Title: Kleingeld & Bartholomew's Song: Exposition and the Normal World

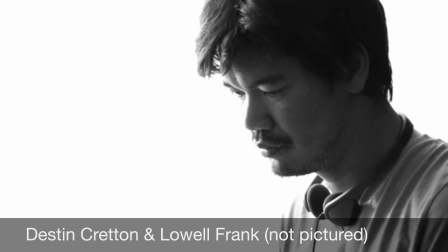Destin Cretton, pictured here, and Lowell Frank attended graduate film school together at San Diego State University.
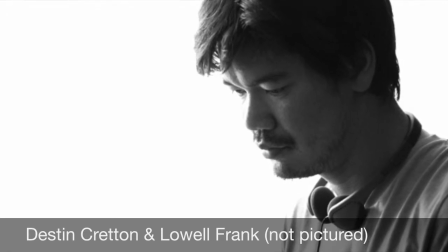They also co-directed the critically acclaimed coming-of-age saga Drakmar, A Vassal's Journey, the same year they directed Bartholomew's Song in 2006.
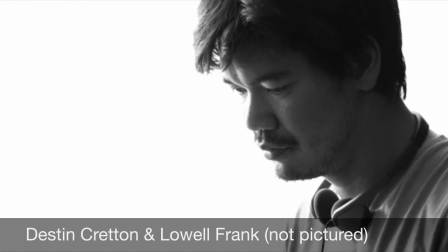Their work together is well known and respected.
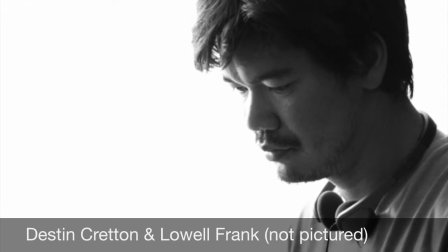Glenn Heath Jr. of Slant Magazine said that they were able to utilize the tools of cinema to create a tangible sense of emotional epiphany in the viewer.
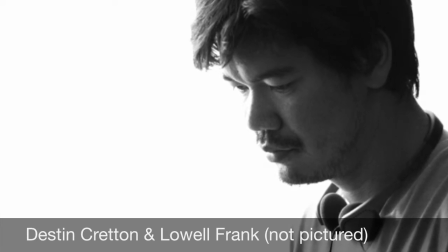So let's take a look at Bartholomew's Song.
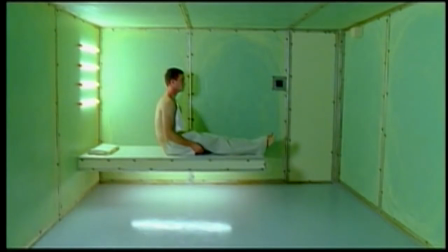The tone of the world we are in is set very quickly. It is harsh, medical, and sterile.
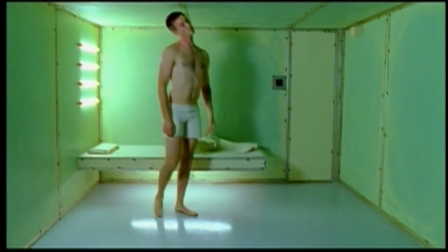The lighting is stark and uncomfortable. Yet the man looks unaware of the bleakness of his surroundings.
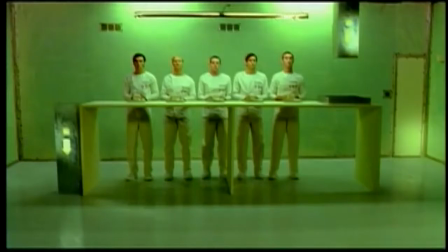So we learn very quickly that this is normal. The use of repetition emphasizes the monotony of the day-to-day life in this world.
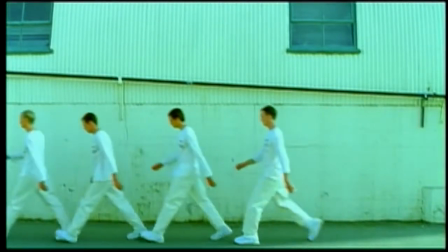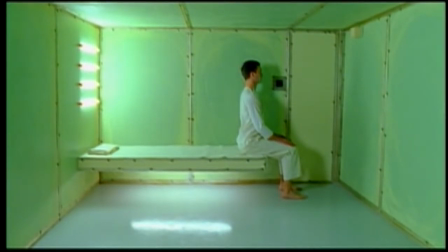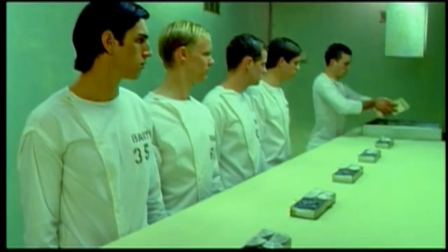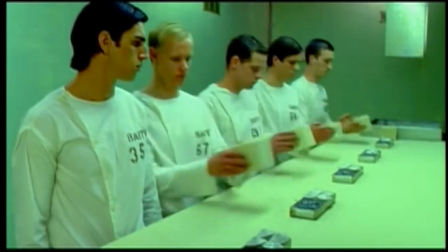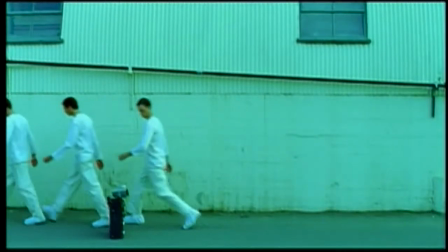Until we reach the inciting moment, when the man finds the speaker.
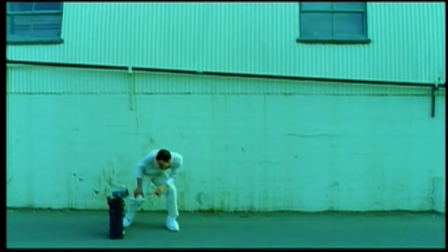This disrupts what is normal.
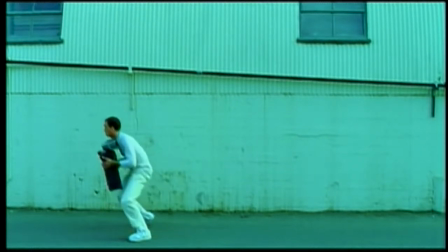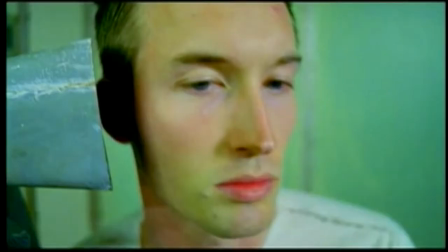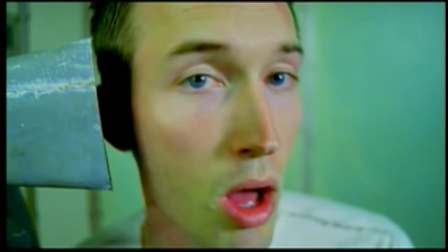For the first time, we hear music, a change from the normal world established.
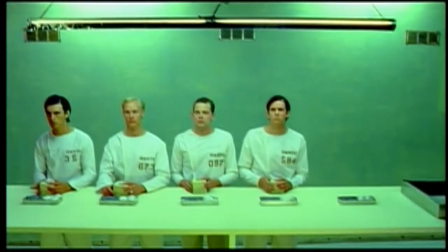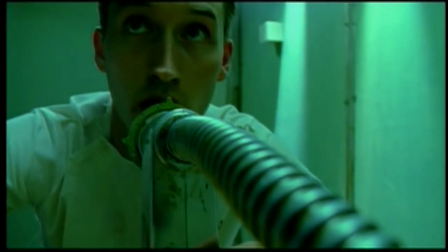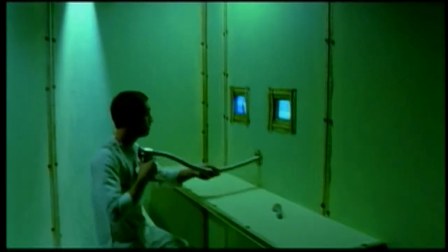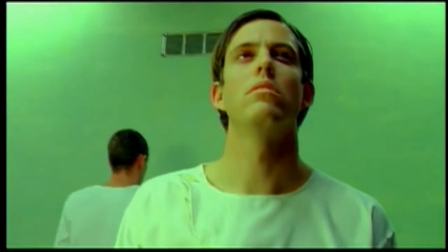Sharing the music throws a screw in the tightly wound machine of the normal world we have established already.
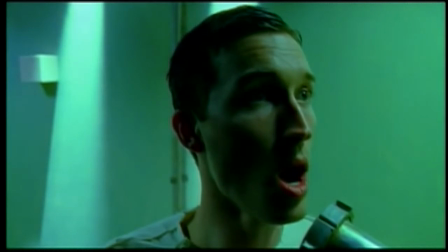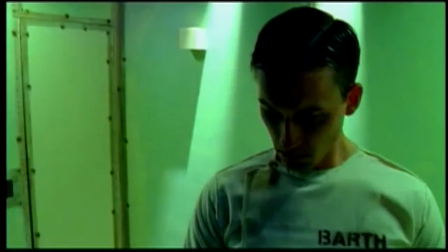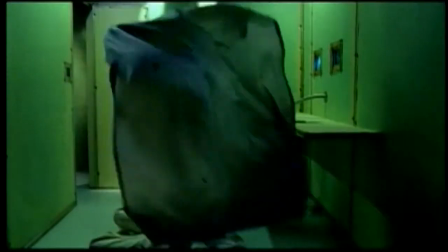Even when order is very, very quickly restored,
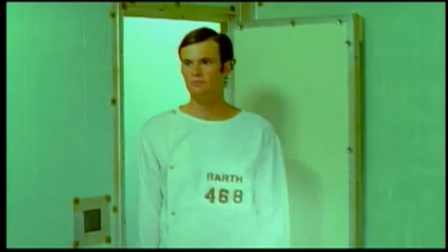the normal world that was established is forever changed.
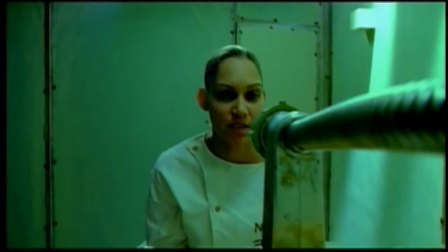Reset to position 1.
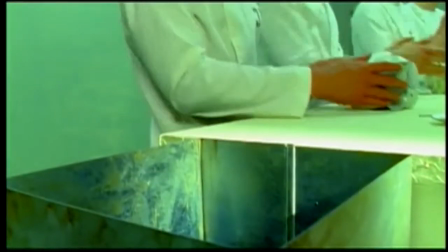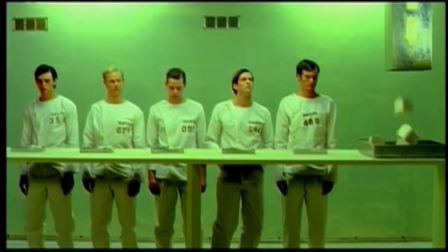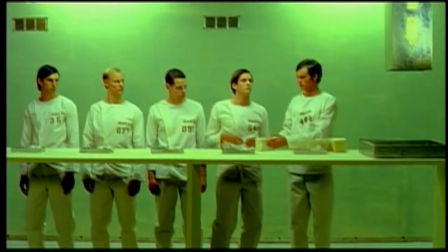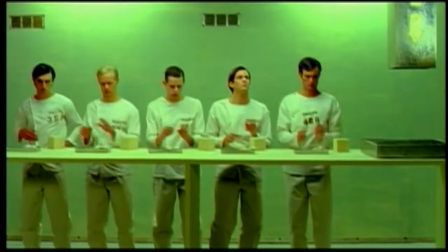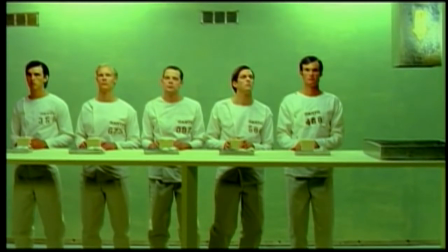Place component A on component B.
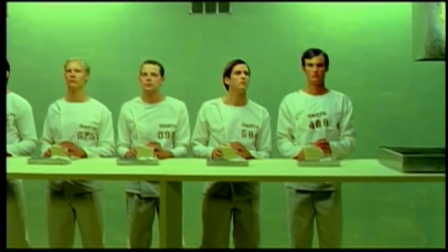Attach component A to component B with component C. Proceed.